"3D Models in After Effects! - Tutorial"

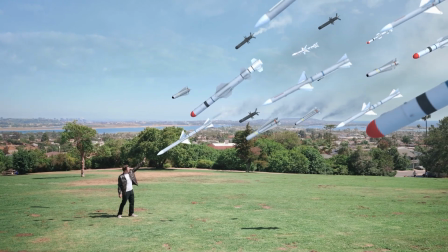I'm gonna show you how we made this entire shot using just After Effects and 3D models from RenderCrate.com.
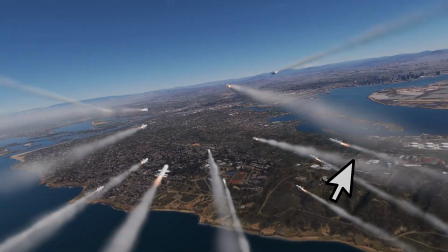For these shots, we used stock elements from FootageCrate.com, but I'm gonna be focusing on the 3D assets today.
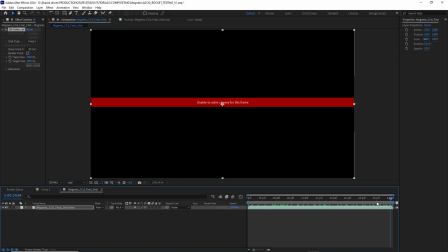Firstly, I need to 3D track my scene. Once the tracking is done, I can select some points where I want the center of my scene to be.
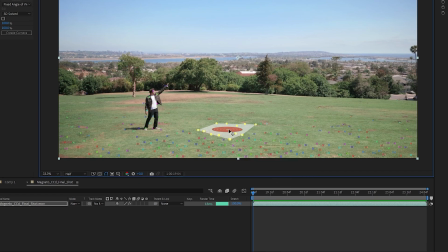Then I could just right-click it and select Set Ground Plane and Origin, and then right-click it again and select Create Solid and Camera.
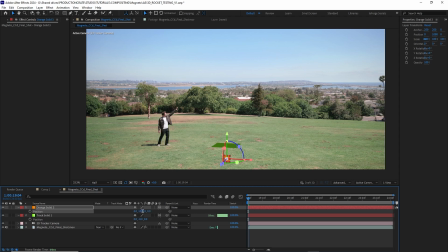Now, any new 3D layer that I add to my shot is going to appear right in the center when I set the position values to 0, 0, 0.
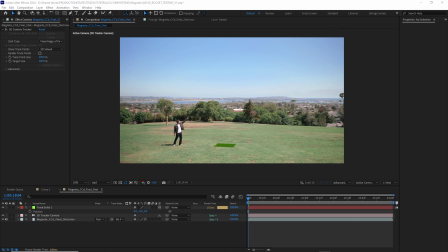Now that you know how it works, I'm just going to delete those solids and I will keep the footage layer in the 3D camera layer.
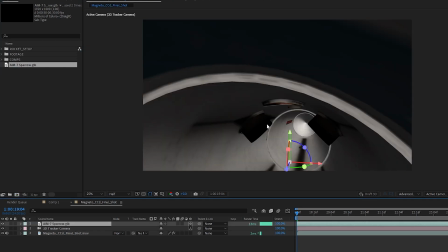Now I can drag and drop a 3D missile into my scene and set the X, Y, and Z position to 0.
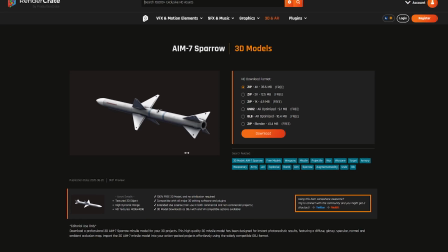This GLB file is from RenderCrate.com. You can also import OBJs, but I find GLBs work a lot better.
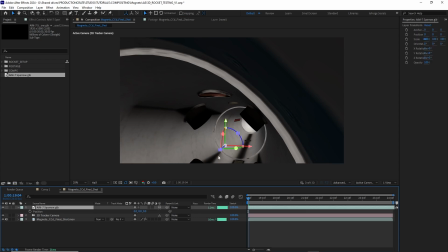The scale of this model is huge and that is why we are inside of the missile we don't actually want that so i'm going to scale down
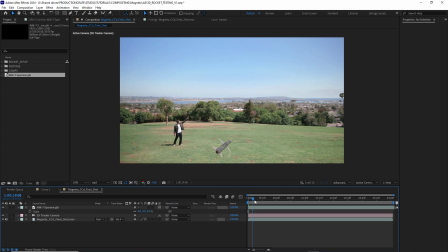the missile to four percent when i hit play i can see that my missile is perfectly tracked into my scene to give myself some better control over my 3d objects i'm going to create a new null object and make it 3d then i'll set the position values to zero and i can parent my
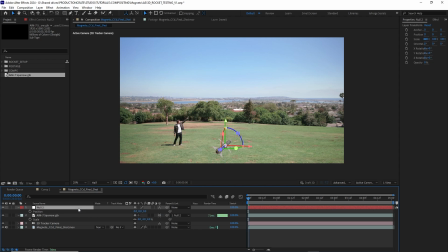missile to that null object this way when i move scale and rotate my null all of the missiles in the scene are going to change with that null. Now I can use this null to position and rotate my missile until it points directly at me as I catch it in midair, just like Magneto.
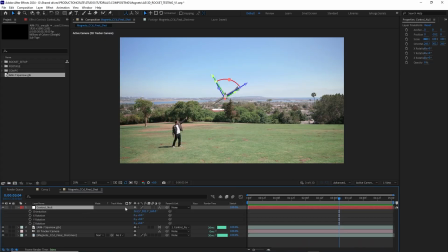I want to give this missile some life by adding some rotation.
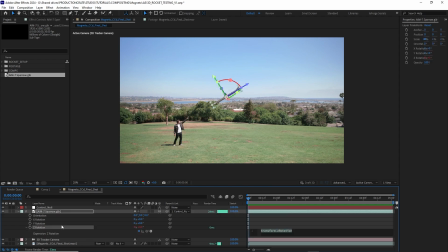So I'll select it, toggle down the Z rotation, and then use the expression time times 60.
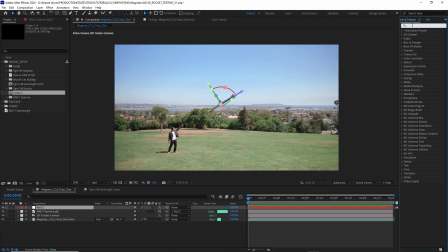This is going to just make it rotate forever and ever. Another neat trick is to apply a slider effect to my control null.
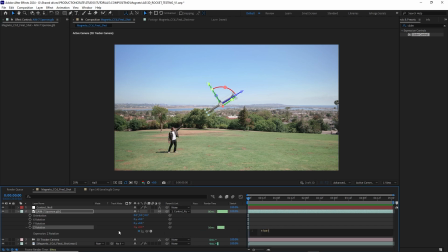And instead of time times a number, I can use time times and then pick whip that slider. That way, the rotation speed of my missile will change with the slider number.
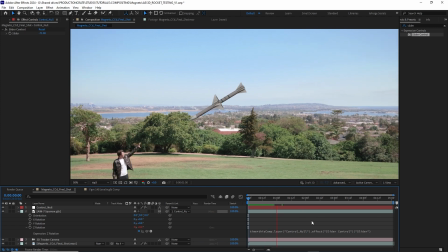This is the fastest way to see updates and make tweaks without having to open up that expression.
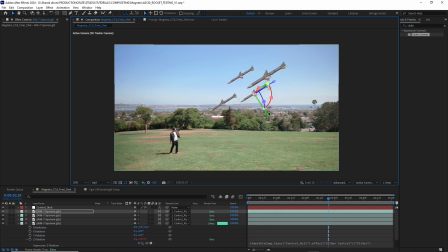However, I want a lot of missiles. If I create a bunch of clones of the exact same missile and they're all rotating the exact same speed, it's going to look bad i want them to look unique the best way to do that is by using expressions thankfully there's this little known tool called chat gpt and my friends this is the way ai should be used instead of trying to write my own complex expression i'm just gonna ask chat gpt to do it for me and this
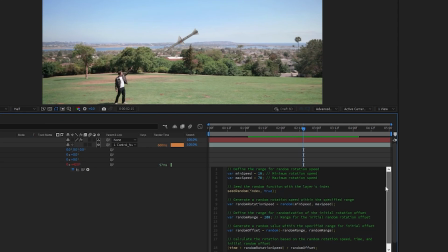is what it came up with basically this expression lets me input a min and max speed and then it randomizes the rotation speed of each of the missiles based on where they are in the layer stack.
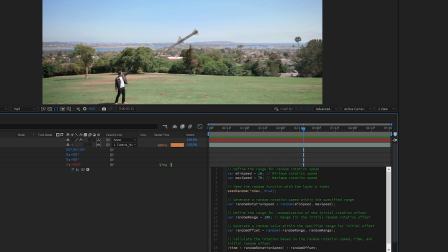So basically every new missile I add is going to have a slightly different rotation and randomize the rotation of every existing missile. I'm going to go ahead and paste that entire expression in the description below if you want to use it for any of your projects.
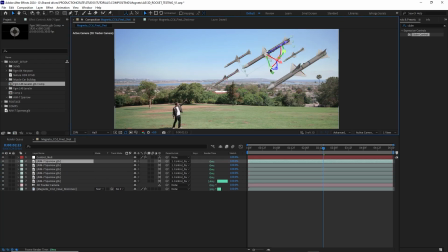Now I could just create a bunch of clones of my missile and they're all going to have slightly different rotations. This one simple trick is going to help to keep them from looking identical.
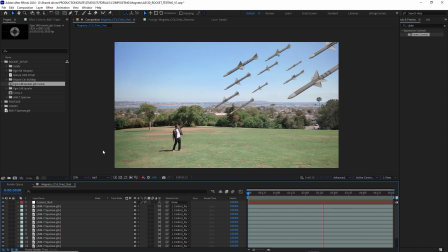Now we have the missiles rotating randomly, but I want more variations in the missiles themselves,
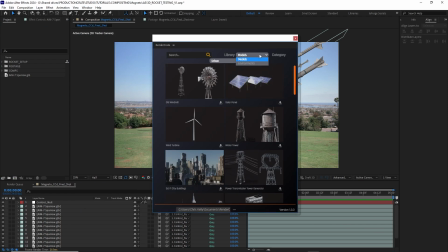so I'll launch the RenderCrate extension where I can find these amazing models in the weapons category. I can also search for them, but honestly, I just really like browsing this category. It's got cool swords, ninja weapons, guns, and of course, some missiles.
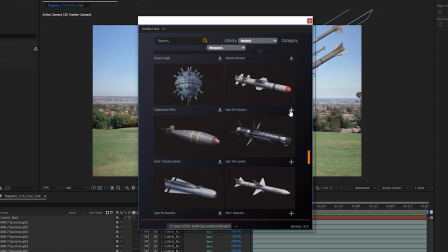If you already have anything downloaded, you can just hit that plus icon. And if you want to download new ones, well, just hit the download button by each model.
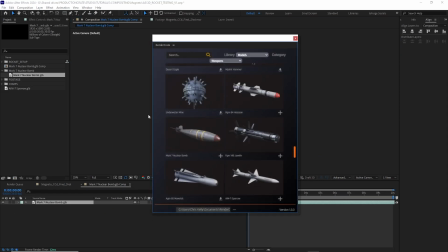I'll download a couple of these missiles and rockets. They're all fantastic, super high quality 3D models.
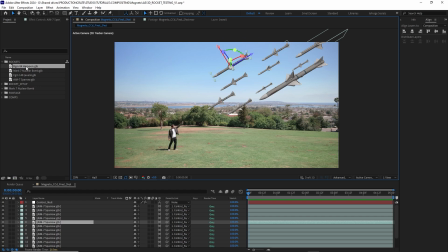After I've collected my favorite models, I can select one of my missile layers and then Alt-Drag one of my new missiles onto that layer. That's going to replace the missile in my scene with one of the downloaded models. It's going to also keep the position and rotation data.
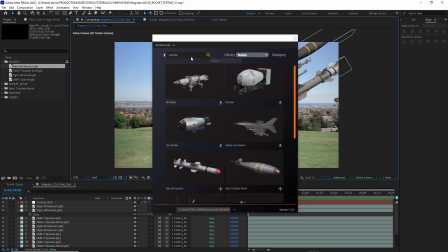This is going to let me select and adjust my missiles very quickly and very easily and let me arc direct the scene,
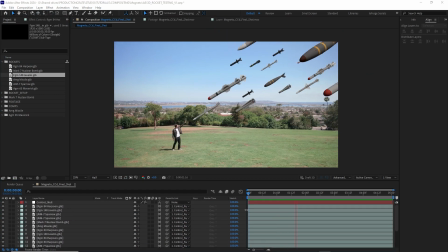giving me a little more creative control. After Effects can now light 3D scenes with HDRIs.
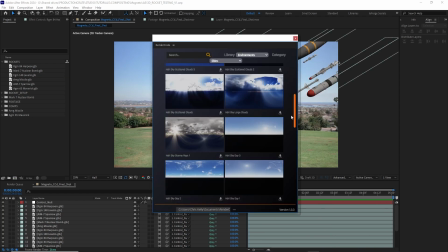There are many HDRIs available on the RenderCrate plugin,
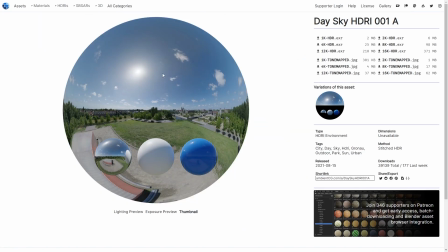but for now, I'll use this Park HDRI I found on ambienttextures.com.
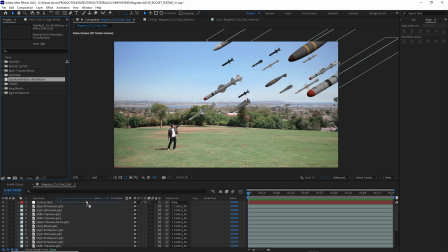It matches my scene really, really well. I'll just drag that HDRI into my composition and disable the visibility.
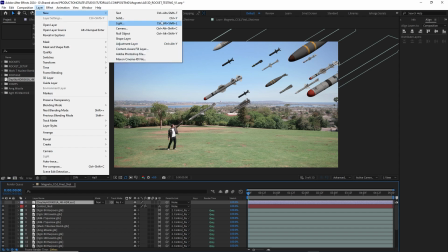Now I can just create a new environment light layer and I'll call it HDRI.
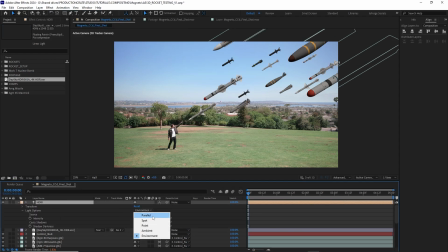In that HDRI layer, I'll click the source drop down and select the parked HDRI. Now it's affecting the light on my 3D missiles. Here, I'll just increase the intensity. My missiles are starting to look more believable, but they look a little flat to me, so I'll just add a sun to give them a little more contrast.
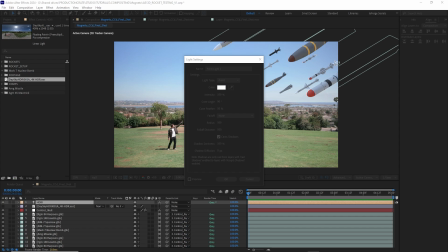I'll do this by creating a new light and making it a point light with a warmish tone. Here, I could just play with the intensity and position until it looks right.
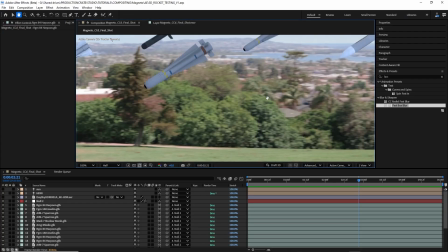This was a very busy parked environment, but Nico did a really good job of framing everybody out except for this one dude and his dog that somehow slipped into the scene.
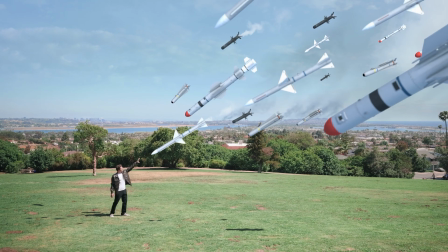We could, of course, just paint them out, but I like the idea that they're just on a nice walk and they see Magneto saving the world, catching these missiles and saving them.
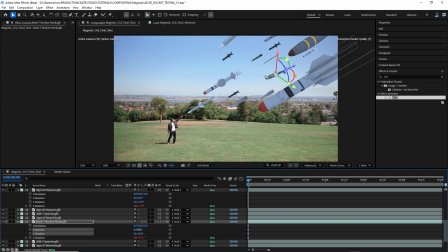So right now all the missiles are pointed down, but I want them pointed directly at me, kind of like they're surrounding me.
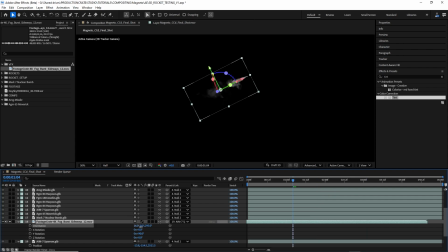So I'll just make some minor rotation adjustments. I can also use some of these sideways fog elements from footagecrate.com and place
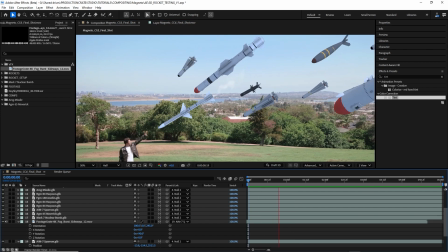them where my missiles are positioned so it kind of looks like exhaust is coming out of those missiles.
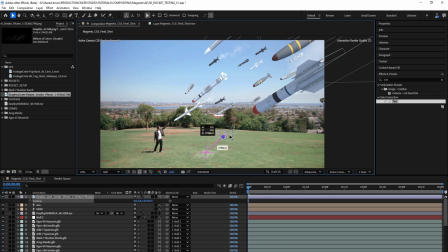To add a little more contrast to the sky I'm going to use this smoke element from Graphics Crate as a 3D layer and I'll just push it way back in z-space,
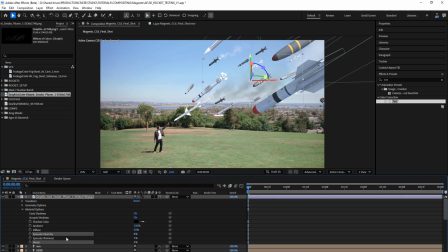scale it up, and set all the material options to zero so that it doesn't catch any of the 3D lights.
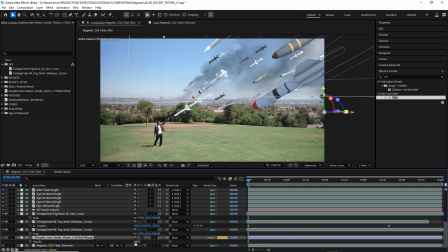Then I could just do some light masking feathering and drop the opacity until it sits nicely in the scene. Now this is looking pretty good but I feel like the missiles are too static i want them to feel like they're kind of coming in and then hitting resistance
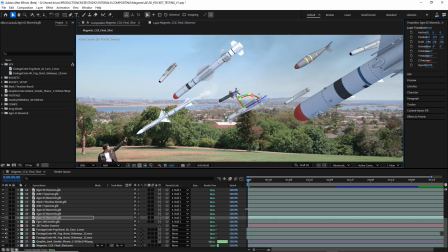and slowing down a little bit to do this i'm going to create some position keyframes first i'll create a key frame where i want my missile to end up drag that keyframe later in the timeline move to the beginning of the timeline and then move the missile backwards that way
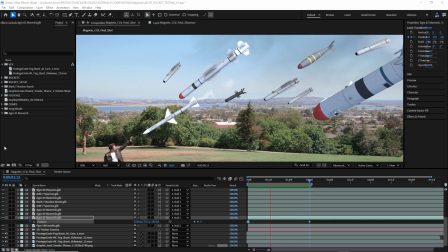my missile moves forward to its stopping point it's looking okay but right now it is moving linearly i want it to dramatically quickly ease in.
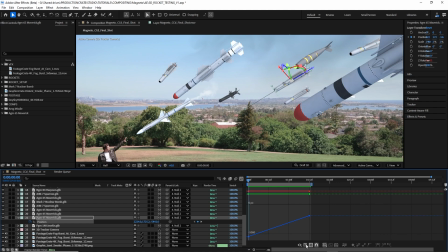I can do this by going to my graph editor and make sure I'm on the edit value graph. I can't edit these yet with little handles, so I have to right click on my position and go to separate dimensions. It's a very weird little quirk of After Effects.
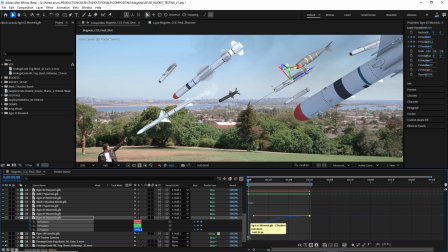Now I can alt click and drag and that's going to give me these handles so I can create this very intense easing curve. From here I'll just tweak this graph until the motion feels exactly how I want it to. I'm not going to do this for all of the missiles because I don't want them to feel like they're all arriving at the same time.
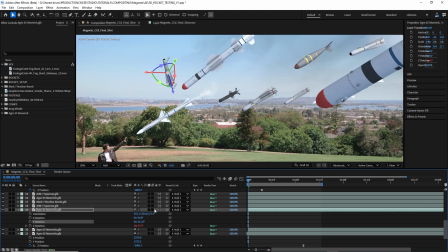I'm only going to do this for a couple more of the missiles, and I'm also going to give some a little rotation as if they are like bouncing off of this invisible barrier. That way they go from this kind of like very intense directional feel to suddenly being like, like flown away.
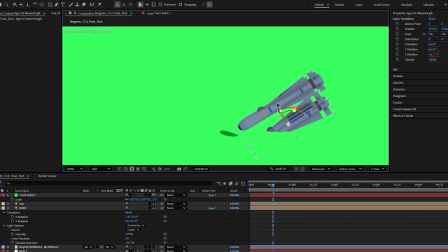The last thing I need are some shadows.
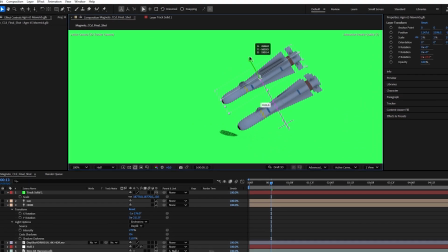Now there is a shadow catcher that comes in the new version of After Effects, but as you can see, it leaves something to be desired. Now hopefully this gets better in the future now i messed with a bunch of settings to try and get the shadow catcher to work but unfortunately it never quite did if you have any recommendations or solutions please let me know in the comments below in the meantime you can just render out some
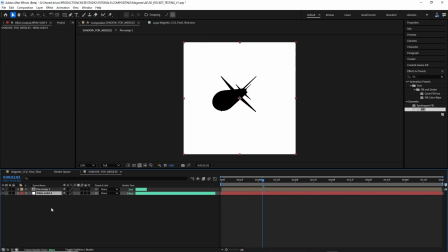fake shadows yourself creating a black and white matte of a spinning rocket and 3d tracking it to your scene because these rockets are floating up in midair you don't have to be 100 accurate with your shadow david did come up with another technique that is extremely effective but it is a bit more advanced so I'm going to let him break it down for you.
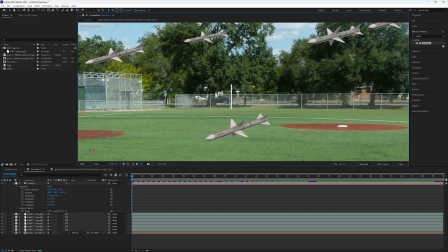So for this effect I'll essentially be creating a flat view of the shadows and projecting that onto the ground.
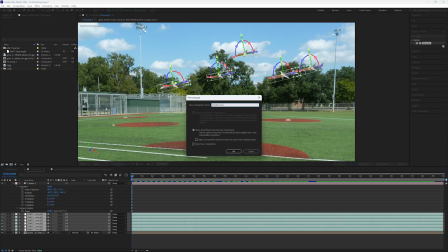First I'll pre-compose all of the missiles into their own composition and collapse the transforms.